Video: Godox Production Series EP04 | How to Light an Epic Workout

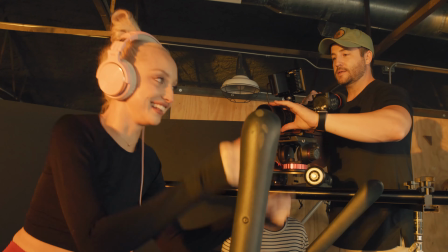0:00 Does that look right? No, it really does. Wait, Just move the arms like this, like you were.
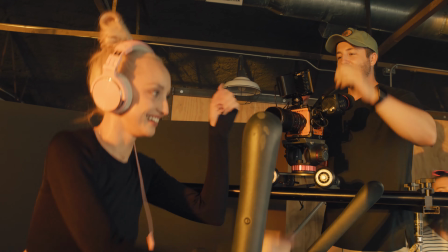0:04 Yeah.
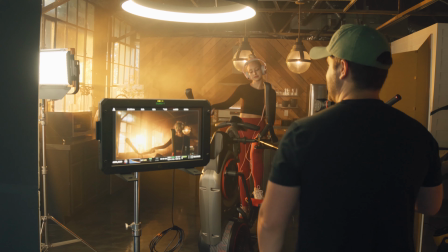0:08 This music.
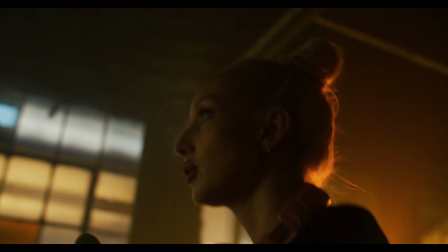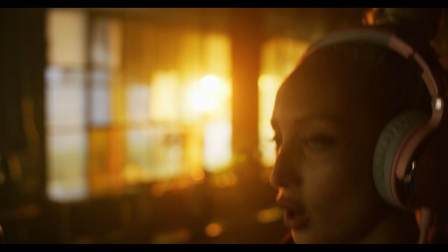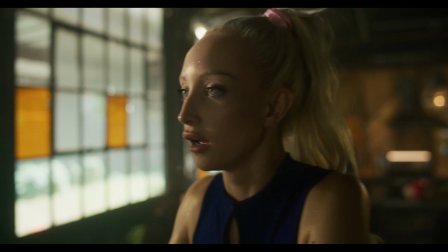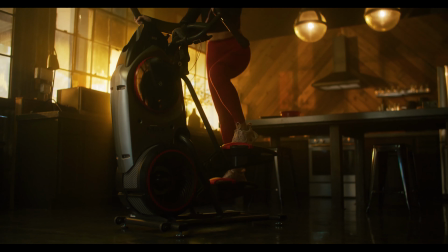Hey, what's up guys? This is the Godox production series, and today we are filming at this awesome industrial location set.
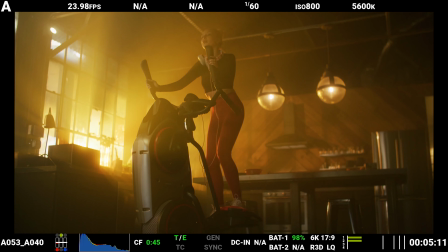0:40 And what we're doing is creating a fitness commercial using two different looks, one magic hour look and one daytime look. And we're gonna use the lights to modify both those looks. So let's do it.
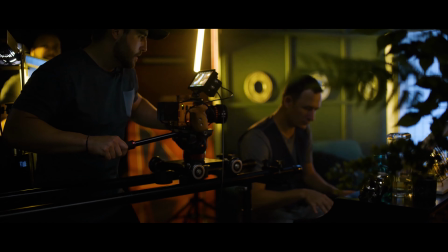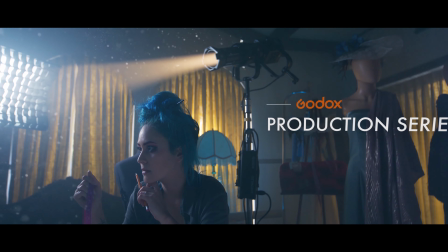We are here inside the location for the first time, and just looking around, this has all kinds of features we can use to really make this thing cinematic.
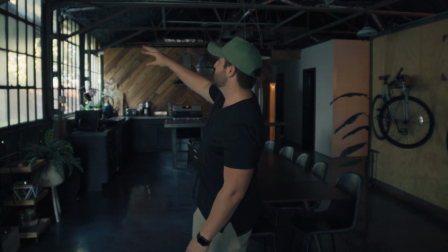1:11 You've got steel walls everywhere, you've got these windows that have this cool checker pattern, and they're very industrial, and tons of texture to work with. We've got this cool wooden backsplash back here behind the kitchen.
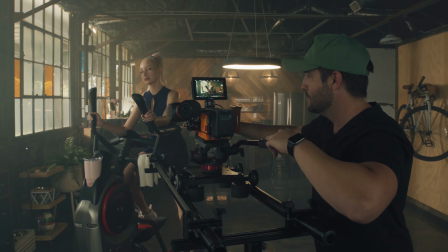1:23 So really it's just about finding where best we can build our world around.
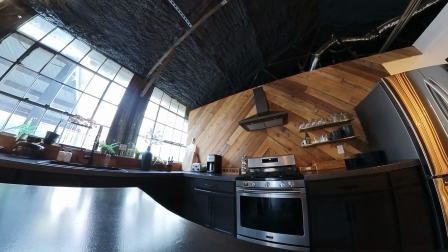1:28 And so as we're looking at the space here, I'm really digging this kitchen setup. There's a lot of different textures.
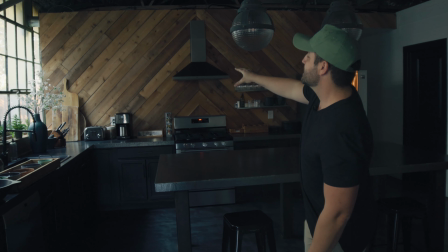1:34 There's that wood backsplash that's really cool.
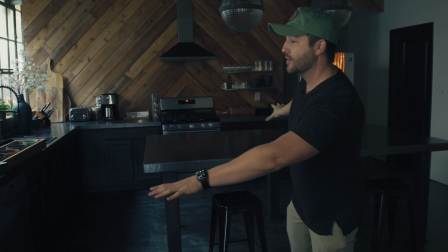1:36 That'll look really nice in contrast to all the black, darker elements of the countertops and just the appliances around here.
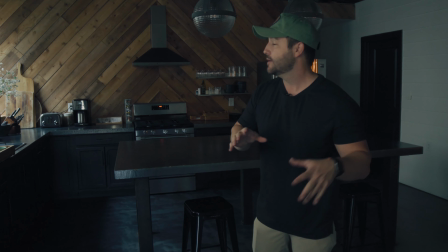1:43 So I really think as far as composition goes, we want to see this area in our background.
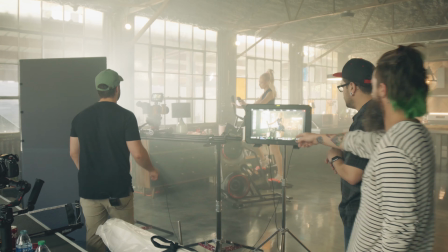1:49 And ideally, you want to look for a corner whenever you're trying to place where your action is going to be based in.
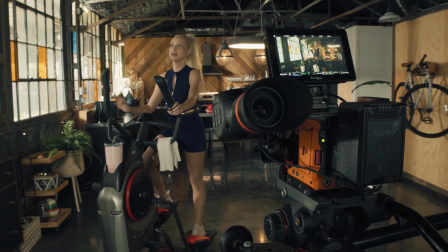1:55 So the corner will give us the most depth in our shot, and I feel like right here we can,
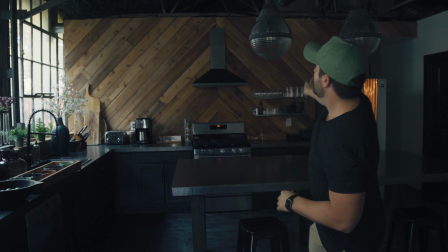2:00 throw in lights outside the windows and possibly put some sort of texture on that back wall right there, and we'll go from there. So now that we've looked around our location and figured out where we want to point the camera back into this corner,
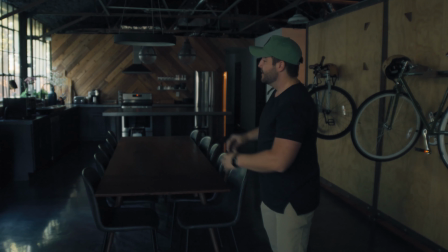2:13 I think it'd be best if we set the elliptical right in this area right here. This will give us a lot of open space to work with, and it'll give us a lot of depth. So we can play with depth of field, we can play with all kinds of different ways to scatter the light across the environment.
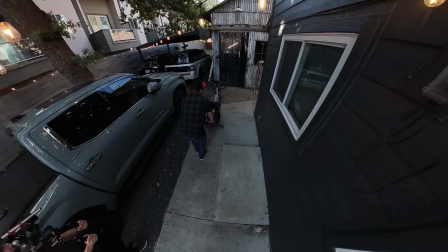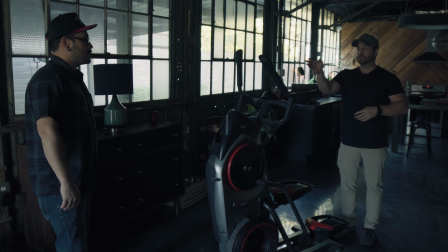2:33 The idea here is that we angle it this direction, so then that way the light is going to cast through here,
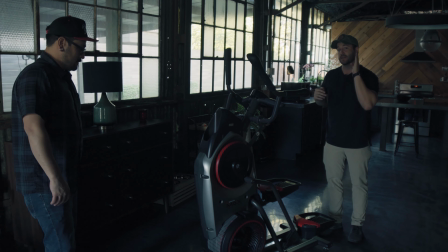2:39 and it's going to be darker and more contrast on this side of our talent's face.
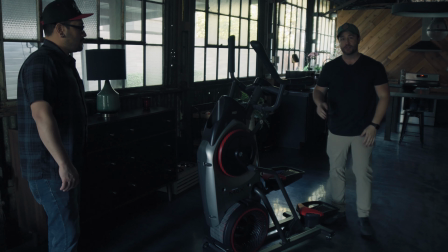2:43 So I think angling it this way should be our best bet as far as setting this up in this environment. So now that we've established where we want to actually build our scene around,
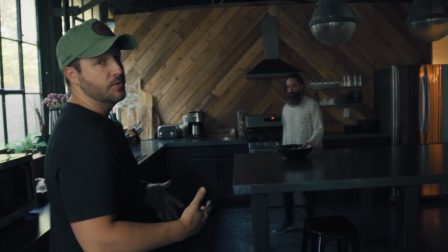2:52 I like to talk to the set decorator and kind of see what he thinks we should do and how to make things kind of come to life and make it more cinematic within the space.
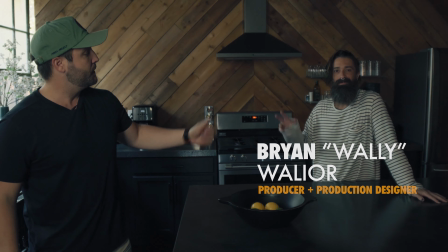3:00 So this is Wally, he's going to be our set decorator. What do you think of the space? I think it's great.
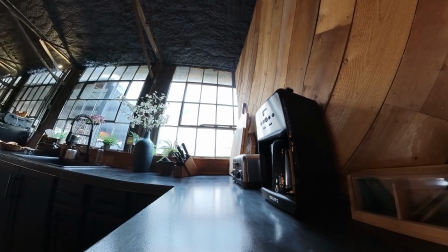3:06 It's very wide open, lots to work with. Ideally, you want some color pops.
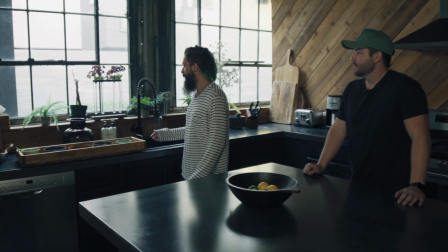3:10 You don't want the background to go muddy. So luckily, we have a lot of tchotchke here in the kitchen.
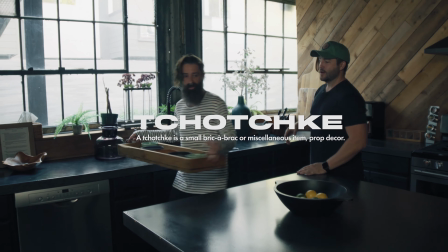3:17 That's what this stuff's called right here? Yeah. We call this tchotchke. In the biz.
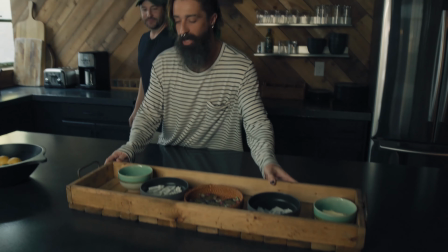3:22 In the biz. We call this tchotchkes. Industry terms. So we kind of just doll up the table, doll up the background a little bit.
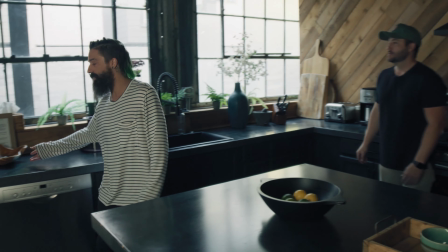3:29 It's nice. We have some florals in here, some greens. You said you really like these pink flowers, right, earlier?
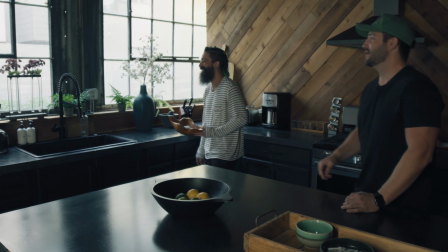3:34 Yeah. You saw those, like, as soon as we walked in, you're like, yeah, those are cool. We're going to have to add those. So. Yeah, we're not going to highlight the pink flowers and how much I like pink flowers. Okay. Here we are with our elliptical placed on set, and the next step is to test the practical light sources in the location itself.
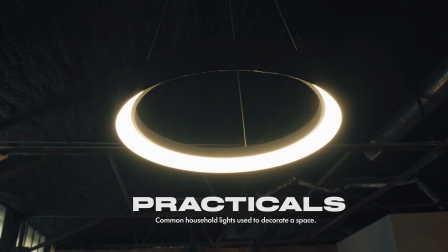3:50 The practical sources are lights that are already at the location. Lamps and fixtures, all that kind of stuff.
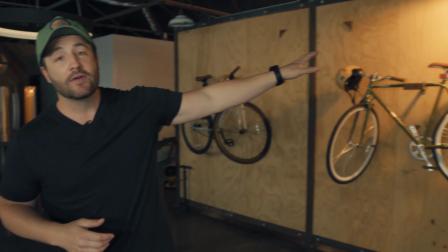3:56 And so the one thing that we noticed was there was this lamp over here that's giving off this warm tone. It's a little bit too bright, and I say we just kill it, and that way we can actually modify the light with Godox lights.